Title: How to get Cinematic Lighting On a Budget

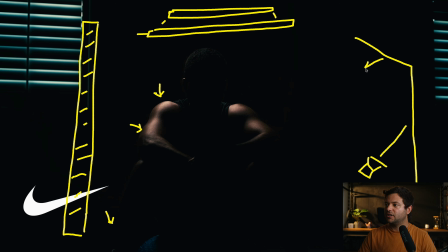243s
This is a personalized mentorship designed specifically to help you fast-track your growth, build confidence, and overcome the challenges that are holding you back.
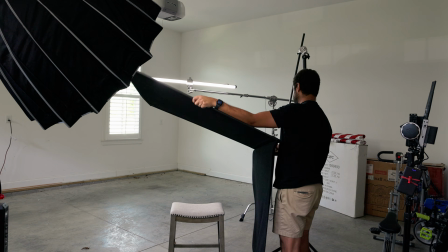251s
So if you've ever wanted to grow as a filmmaker faster than you ever thought possible,
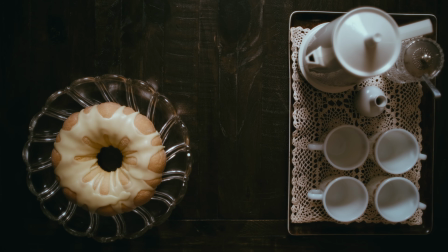256s
have a professional to ask questions to, or finally take the steps toward making a full-time career out of filmmaking, these coaching calls are for you. Filmmaking is tough, but you don't have to do it alone. So click the link in the description and let's make your filmmaking dreams a reality. All right, let's get back to the video. Okay, so now we have a key light.
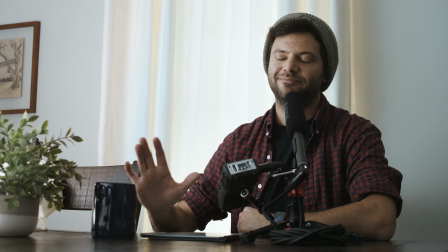277s
So looking at the monitor, obviously it's splash light everywhere. So we're going to control that.
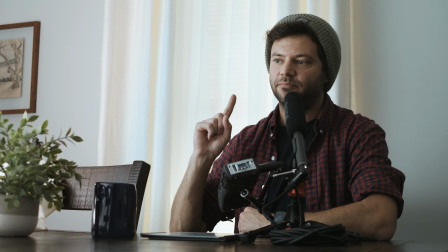281s
The first thing I want to do is fix the background because we did lose it after we turned on our key.
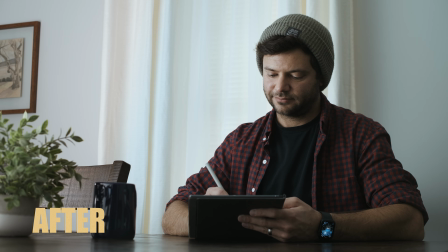287s
What I'm going to try to do first is open up the blinds, get a little more light in here, and we're going to bring down the intensity of the 100X.
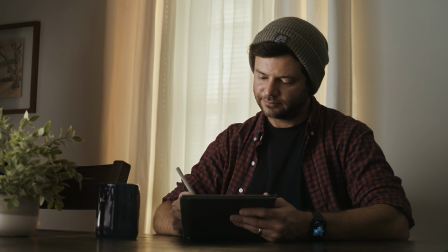296s
Okay, so here's where we're at after flagging off the 100X. So we flagged the top with a 4x floppy.
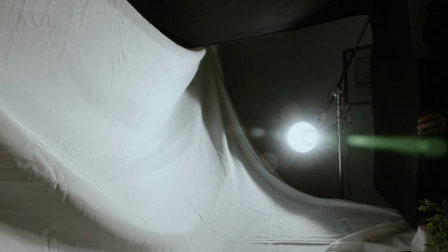303s
We flagged the side with like a 3x3-ish black poster board.
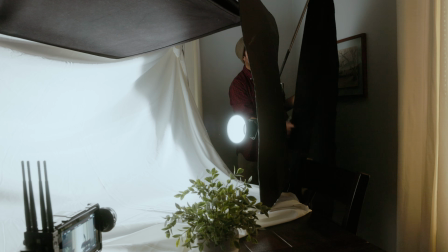310s
And then in the back, we also flagged it off with just some black like felt material that I have.
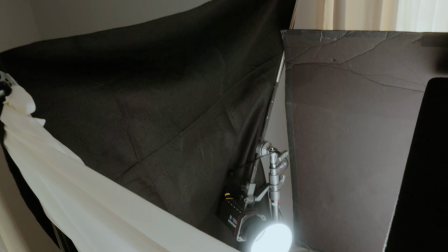315s
That way we created almost like its own little softbox with a nice soft roll off that comes off the little cove that we have.
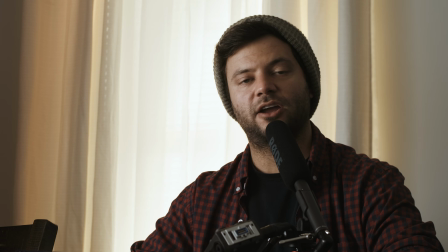322s
In the previous shot, the 100X was at 100%, and I thought I'd have to bring it down quite a bit.
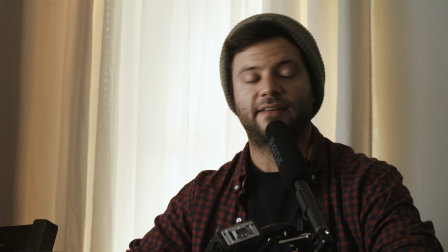327s
But after doing the flags, I didn't have to change it at all. So it's still at full blast.
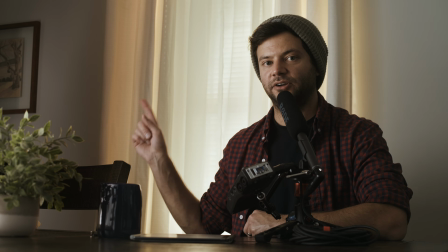331s
So the next thing I'd like to do is work on our background, in particular, that one right there. I think I have an idea.
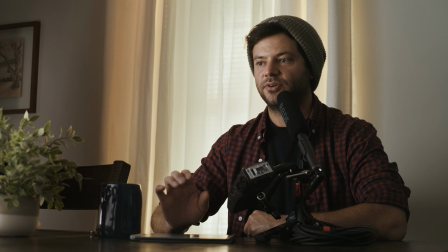338s
I'm gonna use a mirror and try to bounce light into it off of a 300. We'll see what that looks like. I'm not quite sure if it will be enough. If it's not, then we'll try something else, but we'll try the mirror first.
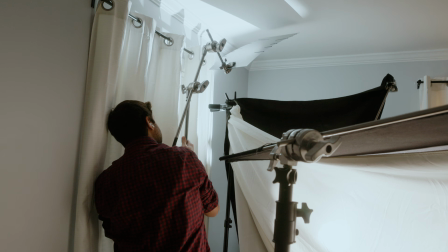348s
So for the background, I took a small 2x3 acrylic mirror and raised it up on a C-stand behind the cove light.
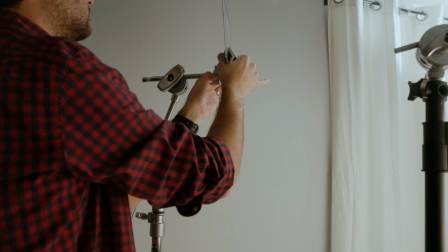354s
All I had to do was use a Mathlini or Cardellini clamp to hold it in place and tilt it down toward the wall.
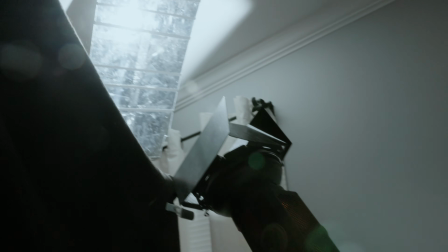361s
Next, I set up an aperture 300D with barn doors and shot it straight into the mirror. Since the color temperature of the 300D is locked at 5600 Kelvin,
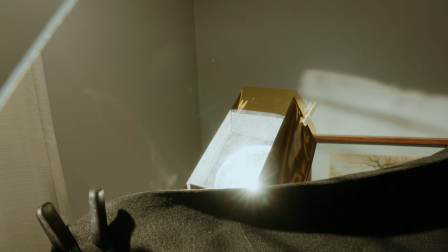371s
I clamped a quarter CTS gel onto the barn doors to better match the rest of the scene. With that in place, here's what our image looks like so far. All right, so there's our background light.
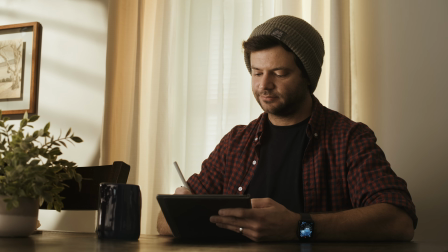383s
Now looking at the false color, it's a little hot, so I'll probably bring the intensity down probably 20% or so.
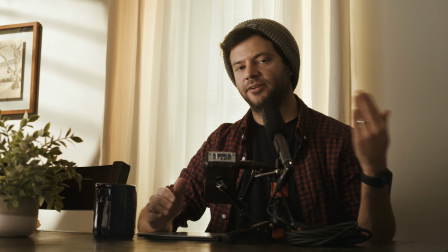389s
But now we're going to move on to the fill side. It's a little too dark, so what I'm gonna do is add a little bit of a bounce.
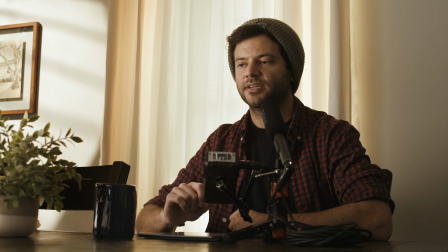397s
I think I'm gonna try a silver bounce in a 4x6. If that doesn't work, then I'll do a white ultra bounce.
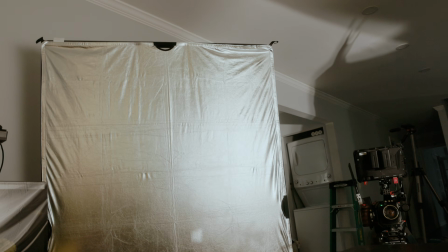402s
So here we go. Initially, I tried using the silver reflector on the 4x6, but it wasn't returning enough light, really any light at all. So I ended up going with an ultra bounce instead.
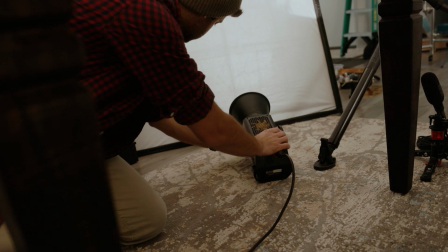413s
I set up an aperture 300X with the reflector attached, positioned it down low, and fired it up into the bounce.
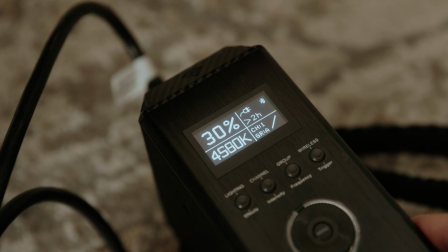420s
For color temperature, I set the light to 4000 Kelvin to better match the rest of the scene.
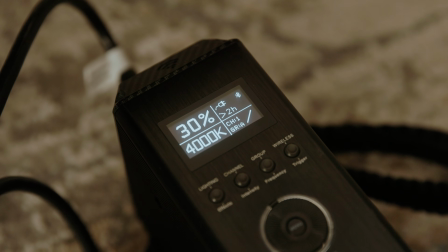425s
And as you can see, I started off with the light at 30%, but I ended up dialing it back to 10% to keep more contrast on my face.
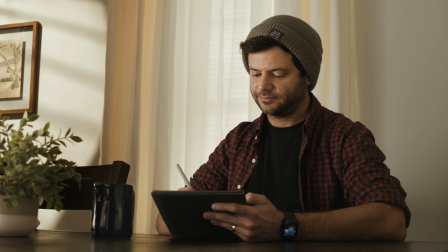433s
And that's our fill. All we needed was 10% into that ultra bounce just to raise the shadows a little more on my fill side. So the final thing I'd like to do is add a little bit of haze. And the reason I want to do that is because I want to continue to push that feeling of early morning.
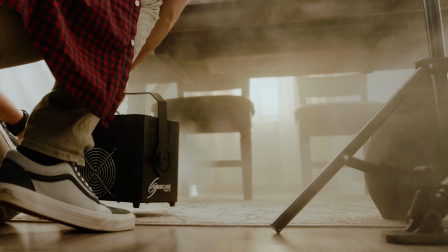448s
So the haze will lower the contrast and sort of give everything a nice dreamy look, if you will.
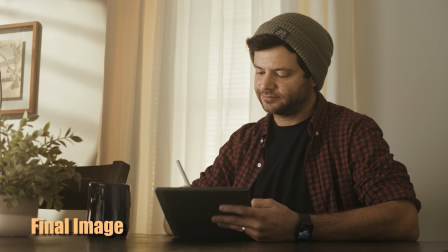454s
Just add a little bit of atmosphere and some texture. As filmmakers, we craft visuals that complement the story and, yes,
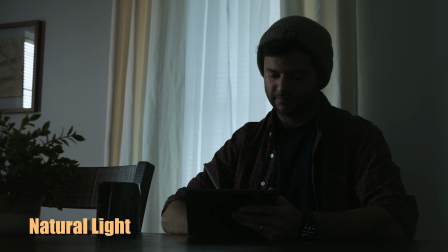462s
sometimes lie to our audience to create the illusion of a specific time, place, or mood.
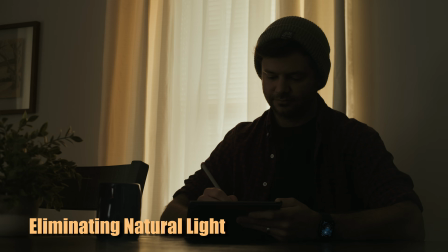468s
What started as a boring, unlit space in the middle of the afternoon was changed into a warm,
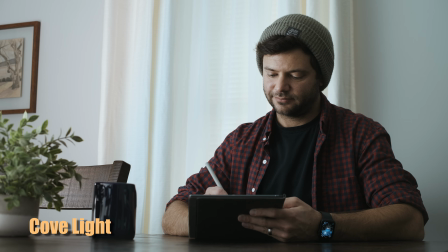474s
early morning scene, all thanks to adding light in layers.
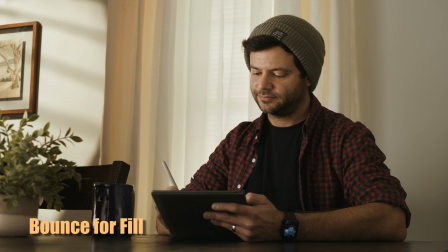477s
Starting with warming up the window light with gels, to shaping the key light with a DIY cove, controlling light spill, and adding haze for atmosphere. Sometimes it's not about having the biggest budget or the best gear.